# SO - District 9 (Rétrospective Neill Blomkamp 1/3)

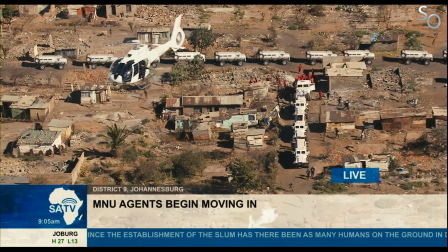(12:21)
Évidemment, vu la nature du film, le montage fut très organique et évolutif, et les choses ne cessaient de changer.
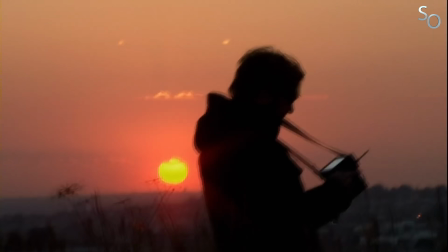(12:26)
Pour tout dire, même la fin n'était pas gravée dans le marbre. Blomkamp ayant tourné pas moins de 5 fins alternatives, dont une apparemment particulièrement embarrassante, dont il a déclaré que personne ne la verrait jamais. J'ai très envie de la voir.
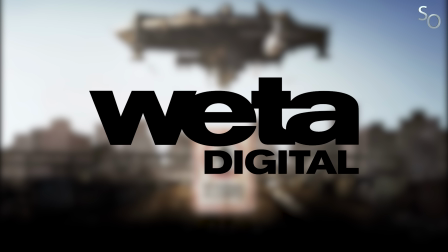(12:35)
Niveau effet visuel, si c'est bel et bien Weta Workshop qui avait conçu le design des aliens, Weta Digital, alors débordé avec Avatar, dut passer son tour pour créer et animer les modèles numériques.
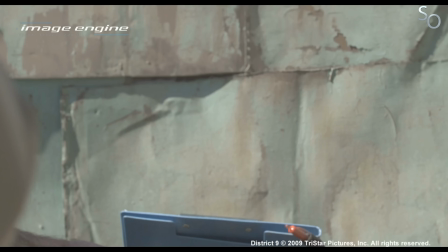(12:44)
Ils n'interviendront donc qu'en fin de processus pour certains plans du vaisseau alien. Bref, c'est donc le studio Image Engine qui fut chargé de donner vie aux extraterrestres, et toutes les animations seraient faites à la main.
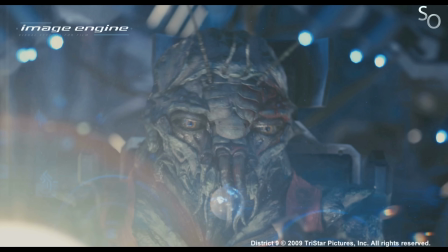(12:52)
Pour Image Engine, le challenge était réel. Comment rendre les extraterrestres expressifs? Comment faire en sorte qu'ils transmettent des émotions?
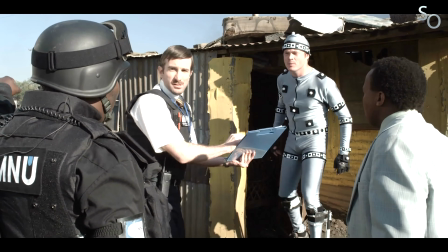(12:58)
Fort heureusement, ils disposaient de la solide performance de Jason Cobb pour leur servir de modèle.
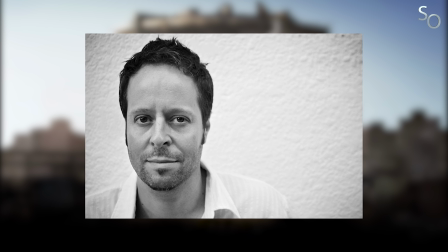(13:02)
Enfin, en ce qui concerne la musique, Blomkamp s'attacha les services de Clinton Shorter, déjà à l'œuvre sur la musique de Alive in Joburg. La boucle était donc bouclée, et les principaux intervenants du court-métrage eurent donc un rôle à jouer sur son adaptation pour le grand écran.
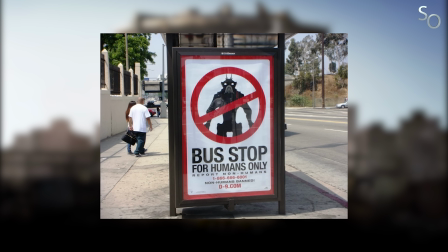(13:12)
Histoire de préparer le monde à la sortie du film, Sony mit les petits plats dans les grands et lança une vaste campagne de marketing viral, intrigante et mystérieuse, et qui allait faire naître un engouement énorme envers le projet.
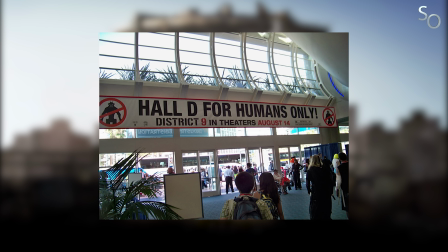(13:21)
Engouement qui se confirma au Comic Con, où les quelques images présentées furent extrêmement bien accueillies par le public.
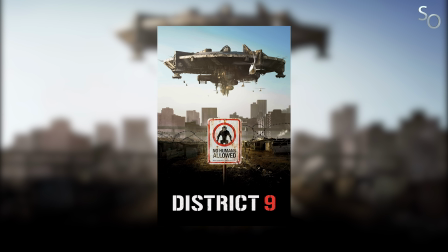(13:26)
Et c'est ainsi qu'à l'été 2009, le monde découvrit District 9. Et ce fut un très beau succès. S'il a bien évidemment eu droit à son lot de détracteurs, District 9 fut globalement accueilli avec enthousiasme, tant par la critique que par tous les amoureux de science-fiction.
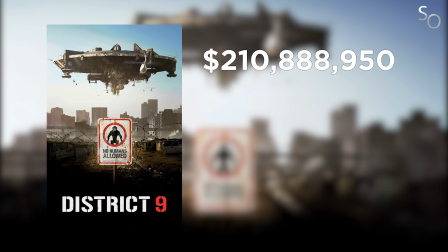(13:37)
Le film récolta pas moins de 210 millions de dollars au box-office mondial, ce qui fut plus que satisfaisant considérant son petit budget,
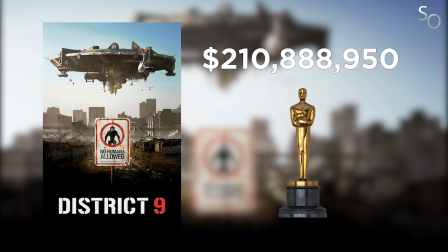(13:42)
et obtint 4 nominations aux Oscars dans les catégories meilleur film, meilleur scénario adapté, meilleur montage et meilleurs effets visuels.
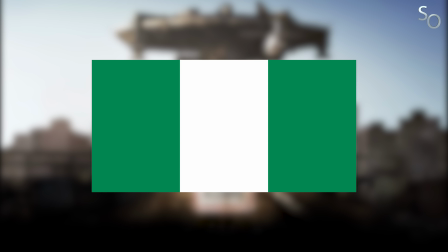(13:48)
Un palmarès somme toute pas dégueu. Sauf au Nigeria, où le film a carrément été banni du territoire après 2 semaines d'exploitation, soit à cause de sa représentation peu flatteuse des Nigérians.
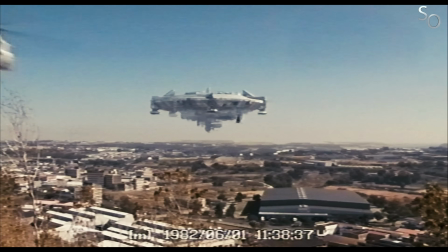(13:56)
Ce problème mis à part, le film a donc cartonné un peu partout dans le monde. Alors, de quoi ça parle ? District 9 débute 20 ans après qu'un vaisseau extraterrestre se soit arrêté au-dessus de la ville de Johannesburg.
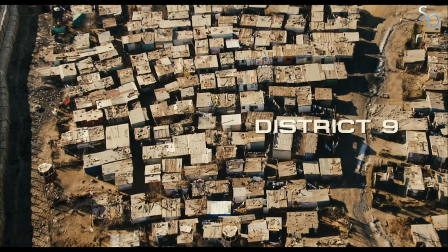(14:05)
Ses nombreux occupants, appelés les crevettes, ont alors été parqués dans un bidonville appelé le District 9 et géré par le MNU, une organisation toute puissante qui est pas franchement versée dans l'humanitaire. Non, ils ont plutôt dans l'idée de se faire des thunes en brevetant la technologie alien.
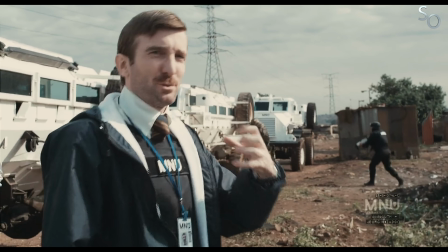(14:16)
Et alors qu'une équipe du MNU dirigée par Vickers van der Merwe est envoyée dans le District 9 pour préparer les crevettes à leur future expulsion vers le District 10,
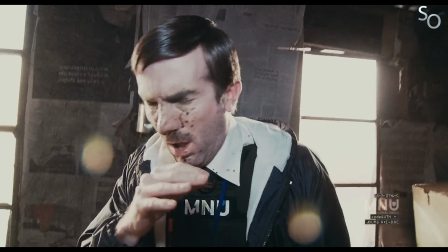(14:23)
Vickers entre en contact avec un fluide qui va modifier son ADN, le transformant petit à petit en crevette.
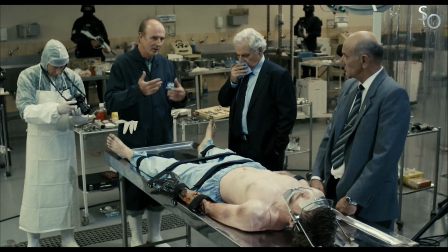(14:27)
Constituant un potentiel financier à hauteur de plusieurs milliards de dollars pour le MNU, Vickers devient très rapidement l'homme le plus recherché du pays.
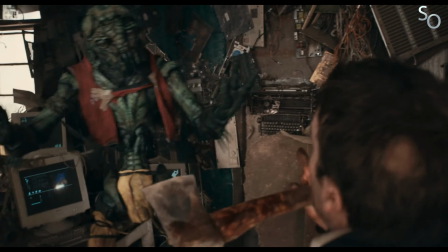(14:33)
Il trouvera alors refuge dans le District 9 auprès de Christopher Johnson, une crevette du genre intellectuel, qui lui propose un deal.
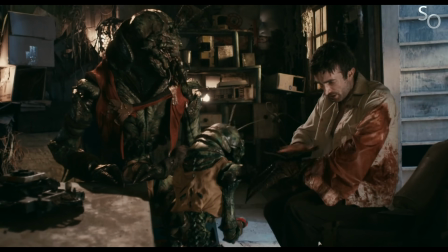(14:38)
S'il l'aide à quitter la planète, il s'engage à inverser le processus et lui rendre sa forme humaine. C'est alors le début d'une course contre la montre pour Vickers. La première fois que j'ai vu District 9, je me suis pris une grosse lag dans la tronche. Métaphoriquement, hein.
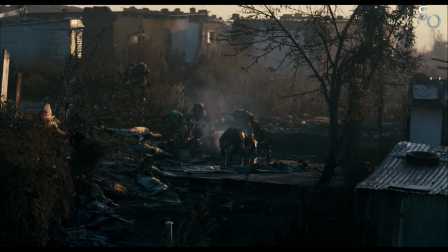(14:50)
La grande force du film, c'est bien évidemment l'originalité de son approche. Autant le dire tout de suite, District 9, ce n'est pas un film de science-fiction classique.
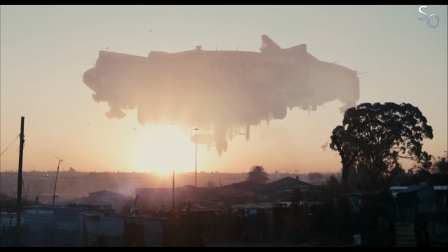(14:56)
Et ce qu'il a d'avant tout à se démarquer, selon moi, c'est sa quête de réalisme. Et cette quête de réalisme, elle s'impose déjà de par le cadre dans lequel se déroule l'histoire.
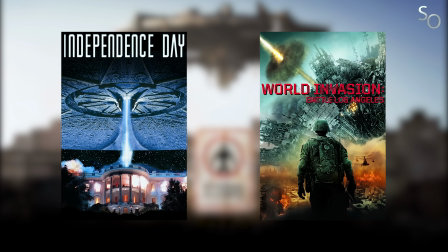(15:03)
Là où le cinéma de science-fiction nous a habitués à voir des vaisseaux extraterrestres débarquer au-dessus de New York, Los Angeles ou la Maison Blanche,
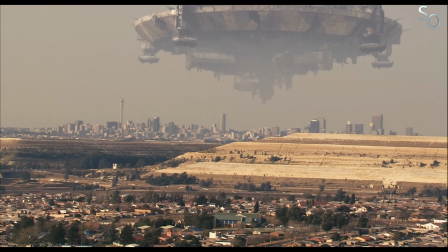(15:09)
le fait de situer son intrigue à Johannesburg vient immédiatement le placer à contre-courant de toutes ses traditions cinématographiques.
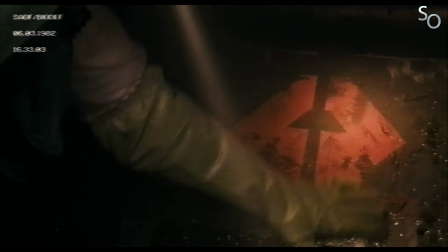(15:14)
Comme si Blomkamp nous disait « Hé les gars, on n'est pas au cinéma là !» Ici, pas de vaisseaux scintillants, pas d'entrée en scène des extraterrestres baignant dans une grande lumière blanche, ni de révélation pour l'humanité.
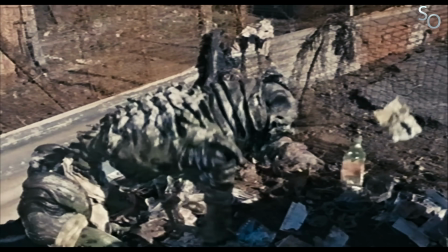(15:22)
Bref, pas d'artifice. Tout est fait pour soigner l'authenticité de cet univers et nous donner la sensation que ce que l'on a sous les yeux fait partie du monde réel. Et là vous allez me dire, ouais d'accord, mais bon, on parle quand même d'extraterrestres. C'est là que le style documentaire vient enfoncer le clou.
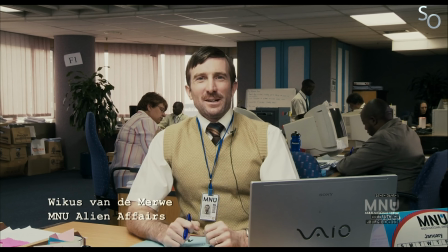(15:34)
Des témoignages des divers intervenants à notre plongée au sein de l'organisation du MNU, où l'on fait la connaissance de Vickers, le personnage principal de l'histoire, on se retrouve plongé dans ce monde de façon très factuelle.
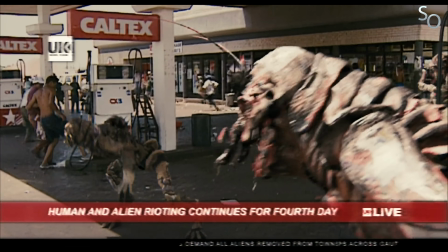(15:43)
Et la bonne idée qu'a eu Blomkamp, ça a été de ne pas traiter les extraterrestres comme des créatures fantastiques.
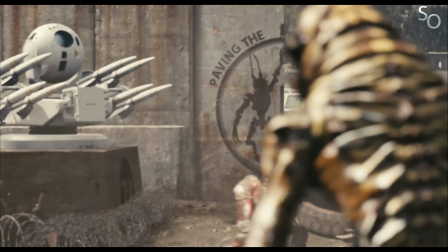(15:47)
Ils ne sont jamais filmés d'une façon qui puisse les rendre extraordinaires. Bien au contraire, il semble faire partie du paysage.
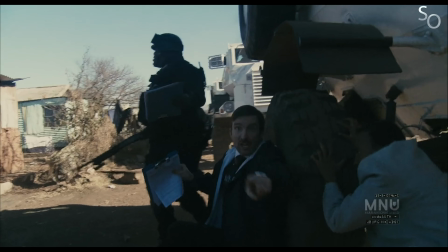(15:52)
Et cette façon de faire, très anti-cinématographique pour le coup, est un autre moyen génial de souligner le réalisme de la situation des peintes.
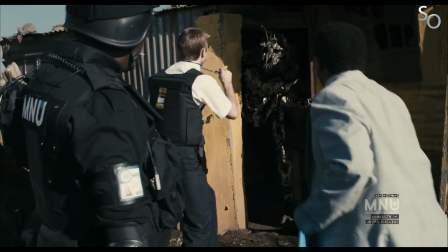(15:58)
Ils ont beau venir d'une autre planète, ils sont là depuis 20 ans. Il n'y a donc rien d'exceptionnel à leur présence, et les traiter de façon spectaculaire aurait été contre-productif. Dans District 9, le fantastique s'inscrit dans le quotidien. Et détaillé à son importance, le fait d'avoir casté Copley dans le rôle principal participe également à cette sensation de réalisme. Parce que personne connaissait sa tronche avant le film. On ne voit donc pas Copley, on voit Vickers.
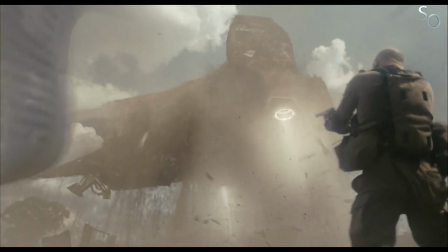(16:16)
Concernant la réalisation, Neil Blomkamp a beau signer son premier long métrage, il fait pourtant preuve d'une maîtrise impressionnante, et sa mise en scène hybride fonctionne donc extrêmement bien.
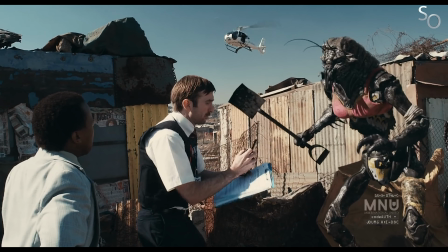(16:23)
Comme évoqué précédemment, l'acte 1 du film est conçu comme un reportage nous immergeant dans cet univers de façon très convaincante, avant de basculer petit à petit vers quelque chose de plus cinématographique.